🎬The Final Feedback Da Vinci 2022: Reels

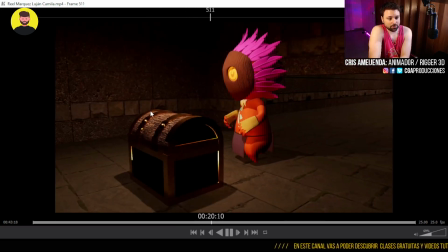3643s
De mi parte el archivo lo recibí igual, pero algún profe te podría haber dicho, no, mira, no cumpliste con las preentregas,
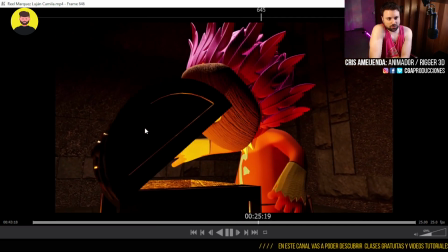3648s
te mandaste a entregar algo que no fue visto antes, chao, no aprobás.
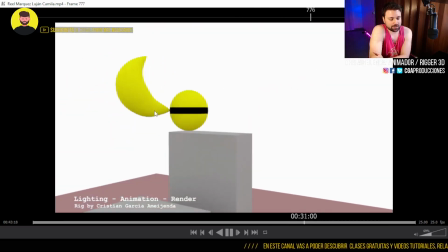3654s
A mí, la verdad que tanto eso, si el ejercicio está bien, ¿sí?
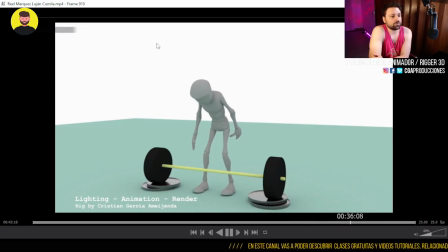3658s
Pero las preentregas son importantes porque podríamos haber pulido un montón de cosas que le podrían haber levantado más la calidad del ejercicio,
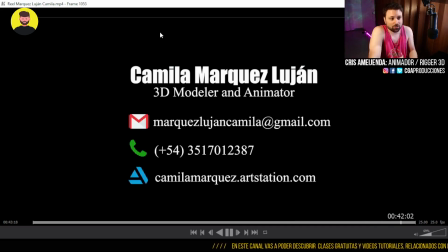3664s
o sea, al reel y a tu presentación como profesional. Y haber aprendido mucho más.
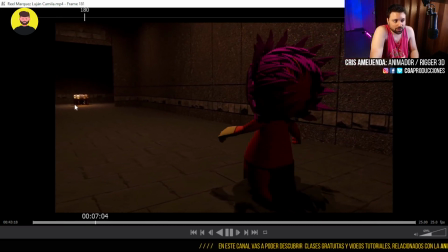3670s
Por ejemplo, cuestiones de ruido que tiene el render, ¿sí?
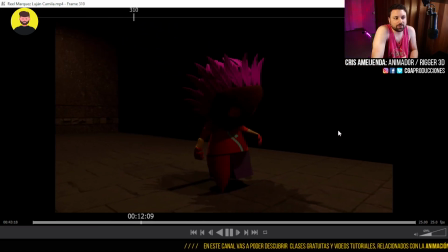3673s
Tiene mucho ruido, sobre todo en los objetos reflectivos. Podríamos haberle puesto algún filtro en After, en algún programa, para suavizar ese ruido.
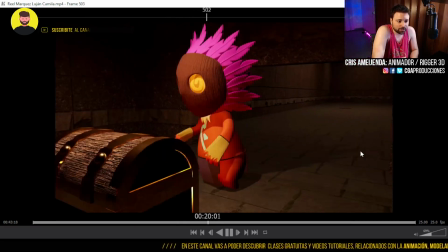3682s
Algunas cuestiones de animación de la caminata que están más o menos, de la corrida, perdón, que están más o menos.
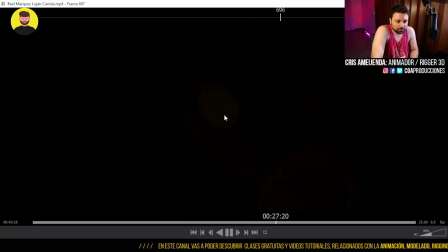3689s
Está muy interesante la historia que querés contar acá, eso está bueno, ¿sí? Después hay también ruido en los renders en general.
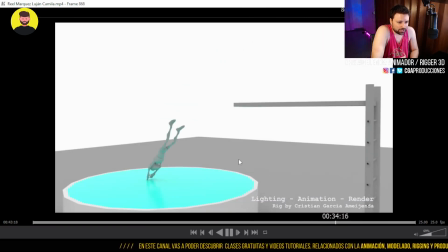3697s
Movimientos de cámara que están un poco bruscos ahí. Acá, por ejemplo...
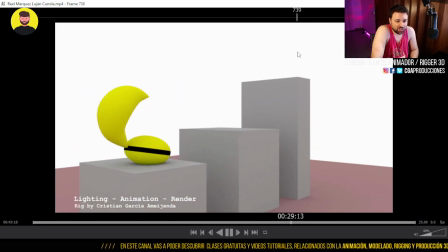3702s
Nada, estoy corrigiendo muy por encima cosas que me hubiese gustado ver al detalle para que te queden mejor a vos, ¿no?
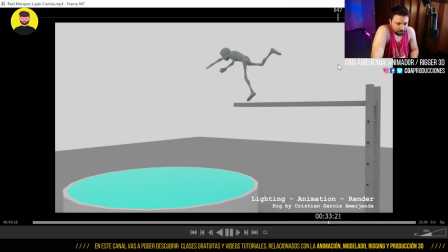3712s
Acá hubiese metido una anticipación un poco más fuerte. O sea, agachado más el personaje.
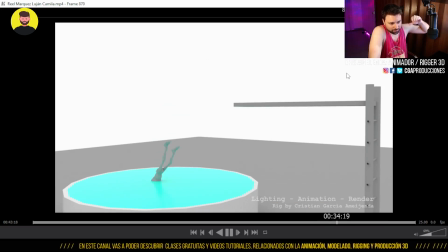3718s
Y acá, que no caiga en diagonal. Uno, en realidad el agua cae... O sea, está bien. Hasta acá está bien. Pero después ahí... Como que sigue muy hacia adelante. En realidad cae y tiene que caer un poquito más perpendicular. Teniendo en cuenta que está tan arriba el salto.
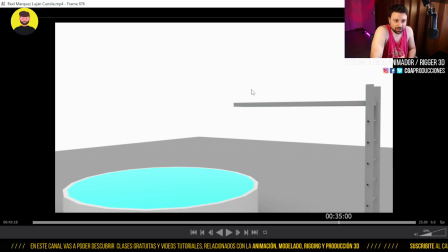3734s
No es que está saltando de acá. Donde uno en general cuando salta de acá sí cae más en diagonal. Pero de acá uno suele caer más perpendicular.
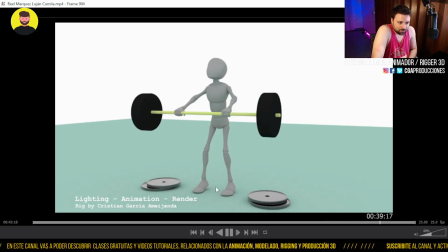3742s
Este ejercicio está bien. También pasa lo mismo con el ruido del render. Y acá hubiese corregido un montón de cosas de pesos.
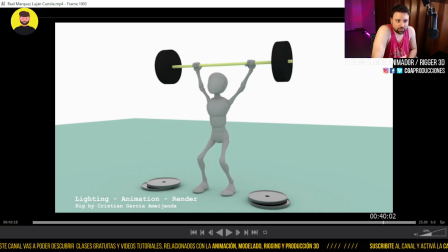3749s
O sea, en esta transición acá queda muy liviana la pesa. Parecía que no tiene peso.
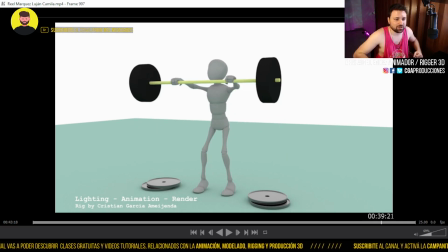3754s
¿Sí? Porque la levanta literal con los brazos ahí, sin hacer ningún movimiento más brusco de cuerpo, ningún rebote.
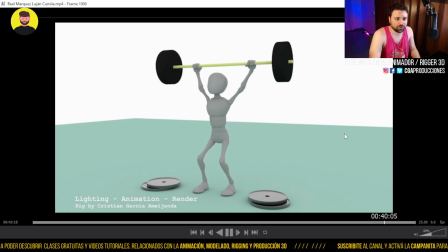3761s
Y ahí se pierde un poco el verosímil de que es un objeto pesado.
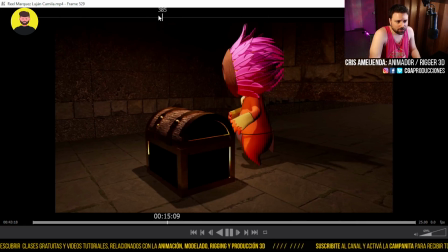3767s
¿Qué más? Bueno, obviamente acá no está el ejercicio de la caminata, no lo veo, pero...
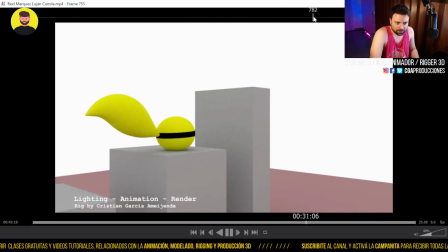3773s
Creo que no está. Pero obviamente sí compensa
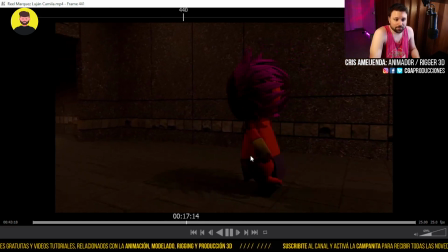3780s
con todo esto que hiciste acá. Pero también hubiese estado bueno charlarlo antes.
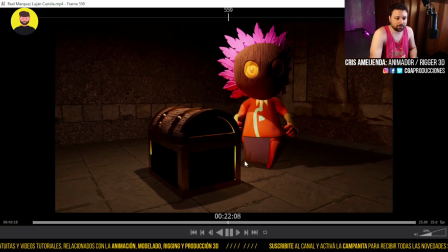3784s
Che, profe, mire, no voy a poner el ejercicio de la caminata, pero estoy haciendo un cortito que está buenísimo.
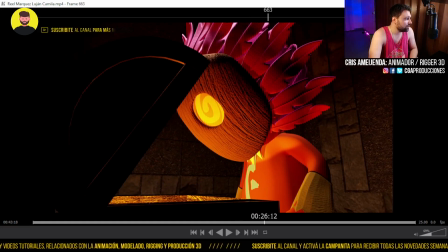3789s
¿Lo quiere ver? Esos detalles. ¿Sí? A veces mandarse a hacerlo solo, uno se pierde un montón de cuestiones de aprendizaje
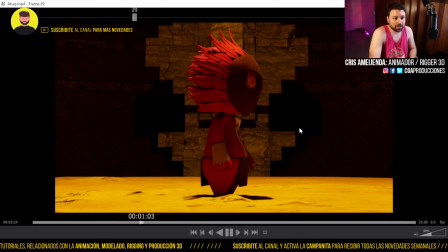3797s
que podría aprovechar, que es parte del curso también. El personaje está re lindo.
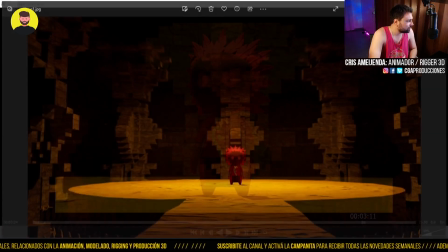3802s
Nico me había comentado que estaba haciendo algo de esto. Y los renders están bien, ¿sí?
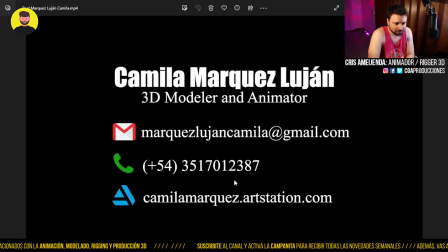3808s
Este render está lindo también, con un poco de ruido que se podría elaborar en After. Pero el personaje está correcto.
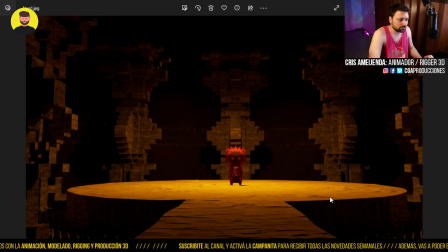3815s
Y qué lindo este escenario, che. Muy piola, muy piola. O sea, te mandaste a hacer algo lindo y se nota. Así que nada, felicitaciones. Seguimos. Vamos con Matías Quiroga. Bueno, los renders están re lindos.
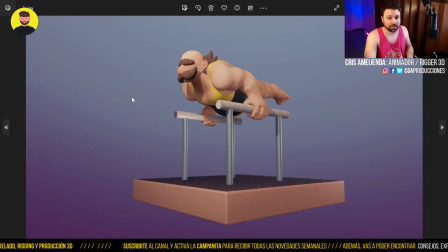3835s
A mí me encantó la simpleza del personaje. Está muy bien. Muy, muy bien. Simpleza en cuanto al diseño, porque está muy bien llevado el 3D. Muy, muy de videojuegos esto. Y, bueno, yo hasta donde hablaba... Yo hablaba con Nico, entonces más o menos sabían que andaba todo.
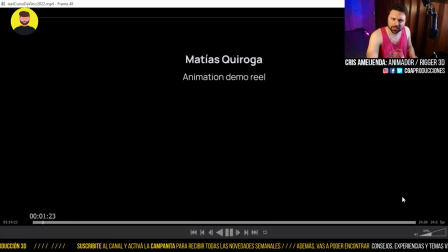3851s
Creo que vos tenías un conocimiento previo en Blender, puede ser. Y te gustaba mucho el rig.
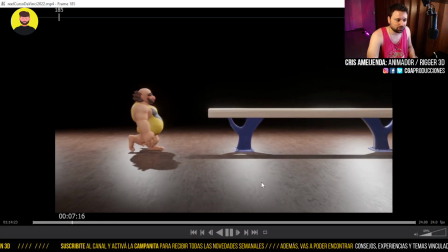3856s
Pero acá me gustó mucho la post-pro que usaste, la iluminación, cómo quedó acá. Eso está muy bien.
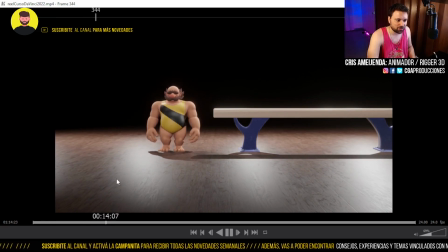3862s
Después contame si querés qué efecto usaste para generar este glow que está muy lindo. La animación del personaje está muy muy linda. Sí, te quedó muy bien. Está bueno que haberte podido dar un poco de feedback.
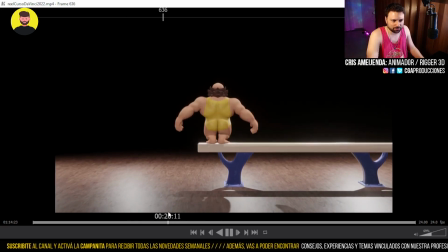3875s
Pero la verdad es que lo resolviste muy bien en general vos. El culito rebotando está buenísimo.
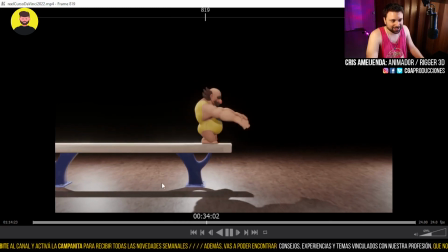3883s
Este ejercicio en sí mismo es un reel. Así que está bueno, che.
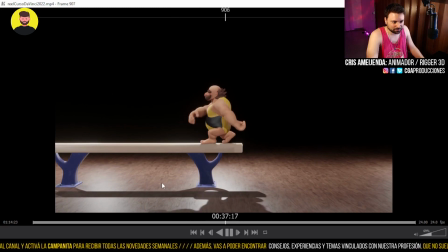3889s
El timing que tiene...